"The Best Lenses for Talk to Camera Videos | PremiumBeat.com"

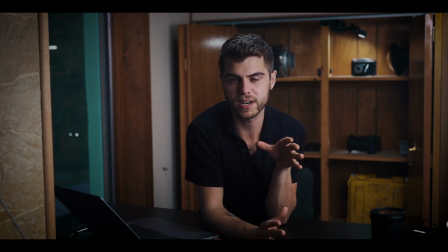449s
And I actually talk more about this in an other premium video that I've made, which I'll provide in the links in below, which talks about all different lenses in my personal opinions but for talk to camera this is sort of the the movie or the interview style one that you'll see most common
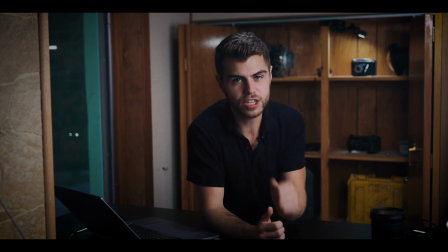464s
and i think it has the cleanest and most cinematic look but just for fun let's throw on a telephoto let's throw on an 85 and talk about what that feels
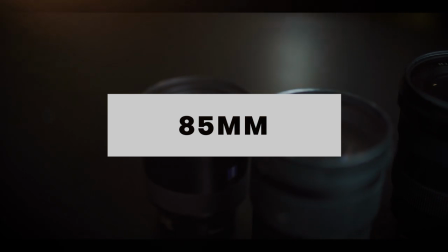472s
like and looks like so let's swap on over so this is shot on an 85 millimeter the camera is so crazy far away
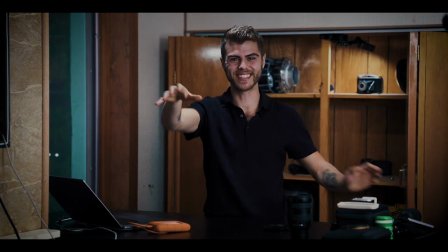480s
it's like i feel like i have to yell to you guys this is this does this not ridiculous does this feel ridiculous it
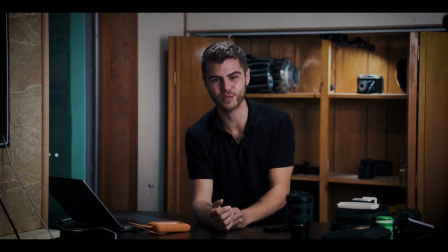486s
looks ridiculous for me it's like the camera's on the other corner of the room I literally had to move chairs and push stuff out of the way just so I could get this um this is probably one of the worst focal lengths to film for like YouTube talk to cameras for so many reasons one the
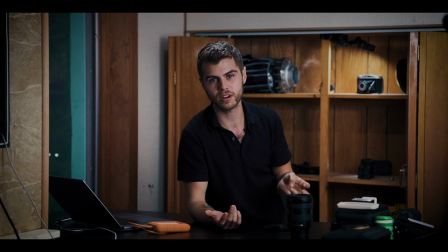501s
camera is crazy far two you have to have a super large room to do it three I think it feels this way it feels like you're shooting
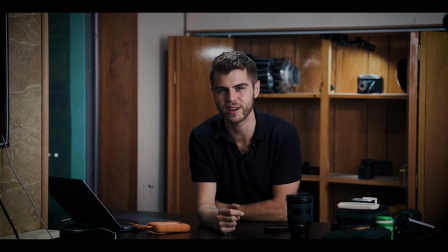509s
almost like on a telephoto like you're vicariously watching someone, I don't know. Let me know in the comments what you think of this lens, along with all the other focal lengths. As much as I love the 85 millimeter and telephoto lenses,
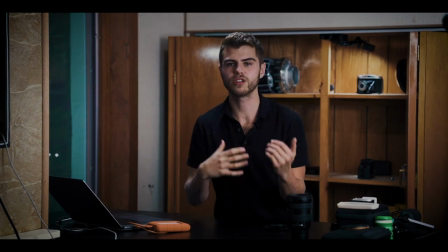521s
and I think they're really good for filming like either behind the scenes, you don't want to step on people's toes, or you just want like a really nice, beautiful image. Long lenses for anything from a 70 to 200 millimeter always looks great, nature, documentary, that sort of stuff.
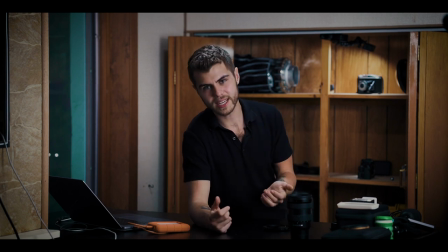536s
For the talk to camera stuff, um I don't think it works talk to directly camera because it feels so distant and if you want a proper performance
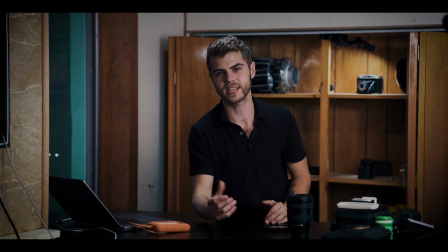545s
from someone who is talking to camera it just this feels so awkward and ridiculous and I think it probably looks ridiculous too so um but if you are shooting like B camera and you want uh let's say you're doing an interview and someone's talking you want to get like that nice side shot the 85 millimeter is great for that or detail shots of people's hands moving or if you want to shoot tighter so it's like just someone's head
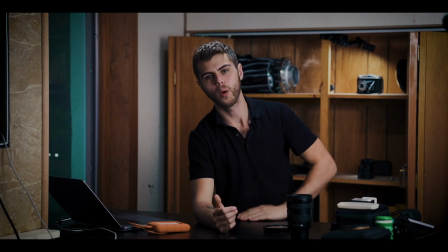568s
that also works but for doing like waist up talk to camera youtube
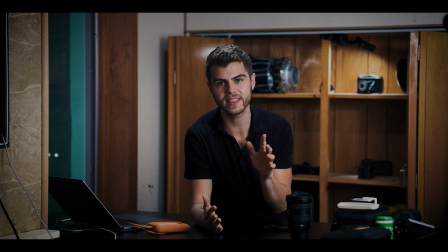573s
videos um or vlog blog or anything this type of focal length is is inconvenient what my personal thoughts are so um hopefully that gives you
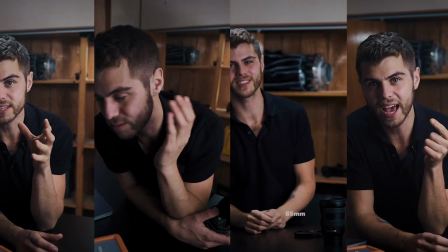583s
the full wide range of angles everything from the super wide to the super close uh
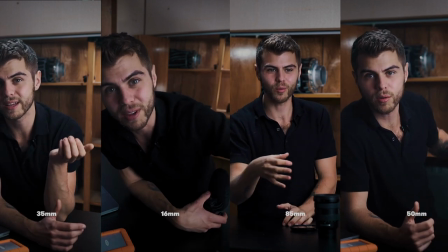588s
and gives you a bit of a glance into this crazy world of lenses and talk to cameras I know for when I shoot these things I start to wonder like whoa what's
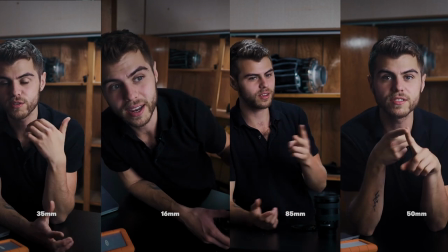597s
like the best focal length um so from top to bottom I would say the 35 millimeter is the best for doing
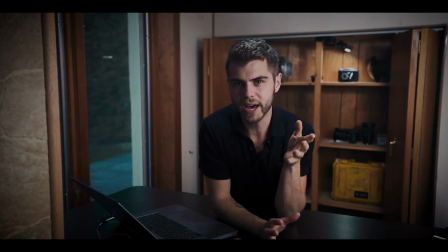605s
YouTube stuff it's not too close it's not too wide um the 50 millimeter is definitely the shot that I think stands out the most is
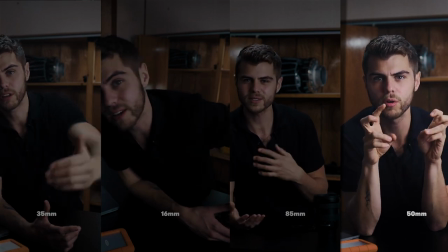613s
looking the cleanest the richest and the most um I'd say one we're familiar with and then the one that I think is like makes people feel like they're watching a YouTube video vlog and works kind of like as running gun on the go if you're holding it is obviously that 16 millimeter but if you want to
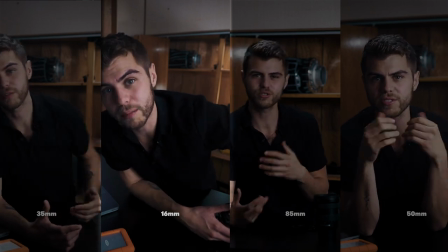629s
try doing something ridiculous and something that stands out from the entire crowd the 85 millimeter that's a great I don't know you're like I
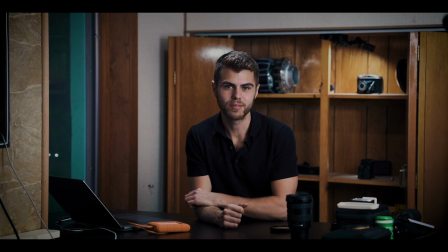637s
just want to be unique and shoot stuff that feels like I'm speaking in a theater like I literally feel like I'm I'm like back in
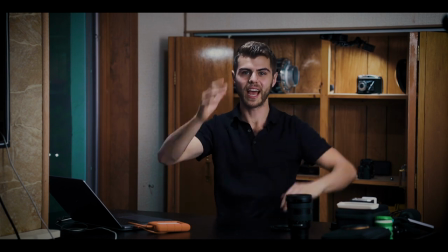644s
high school drama class and talking to like an auditorium and I have to like yell at it like if I were to speak to you like you were
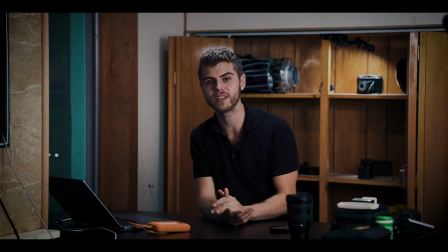650s
a person, I would be speaking to you at this level. I'm sorry I'm like totally crapping on the 85 millimeter, but this is by far the weirdest YouTube setup I've ever done.
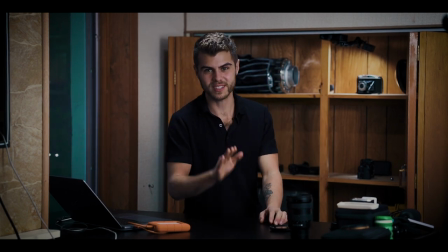661s
I'm switching back to the 50 millimeter because I like that one. Thank you so much for watching. Thank you for tuning in.